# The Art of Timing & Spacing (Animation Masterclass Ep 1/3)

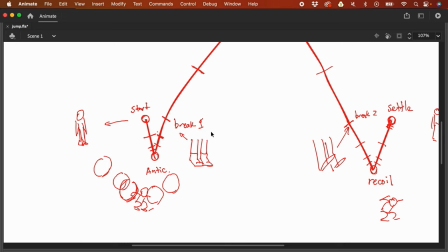5417s
So it feels like it's speeding up, and we'll have like one here in the air,
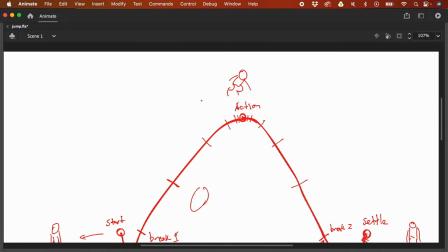5423s
and here from going up to like this point, you'll have like something like this.
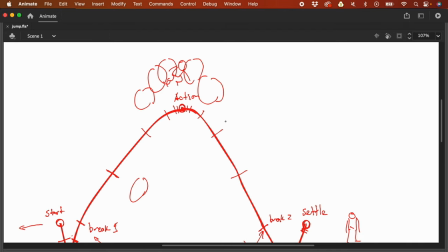5430s
And then going down, you also have like speeding up.
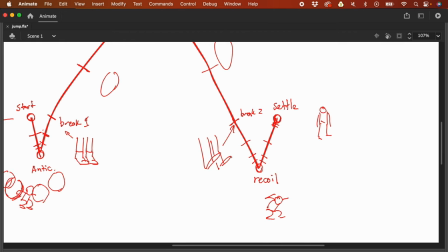5436s
You'll see that it's speeding up. And from here to this, somewhere in between them. So I'm just like making a mock-up animation for now, but I'm going to demonstrate like the actual in-betweening like later. And from here,
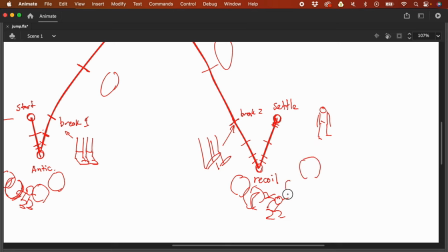5450s
we have one in the middle, and then in between here in the middle again, and in between of these two. And from here, we have like a frame that's favoring on this part and another favoring on this part.
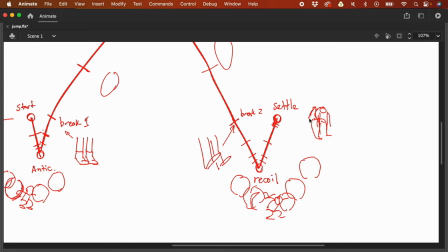5466s
So this one has a bit of a like slowing down like movement.
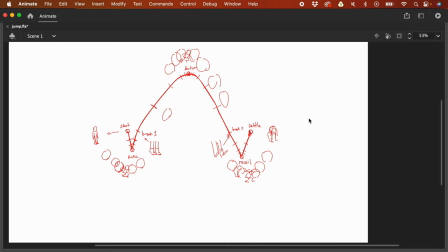5472s
So this is like the current plan. This is our like our plan for the spacing. And I'm also going to like, I'm not going to delete this, and we are going to send this out to our members,
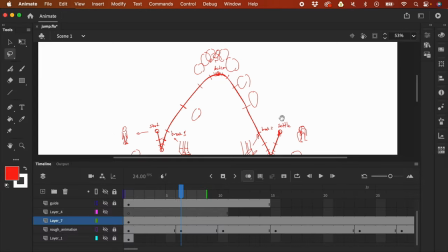5489s
this whole plan, in case our members would like to see this. So I'm just going to like adjust this like drawings, or I'm going to lasso this drawing and bring this to a new layer
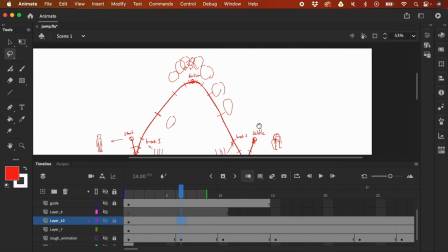5504s
so that it's like much cleaner. And this one, I'm also going to lasso this part here.
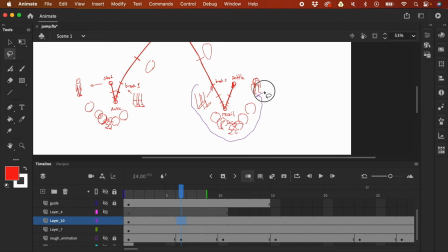5515s
So all the drawings, I'm just like going to lasso all of the drawings. So that's the end of episode one. And in episode two, we will be focusing on in-betweening.
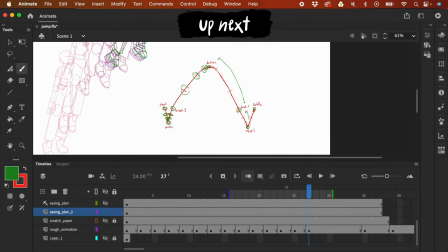5537s
I will show you how to use the spacing plan to do the in-betweens. You can check out the description to know the posting schedule of episode 2. And if you like my teaching style but want a more thorough explanation of the concepts, then I believe you would love our members-only lessons. So you can click the join button below or the link in the description if you're interested to join. So that's it. Thank you very much for your time.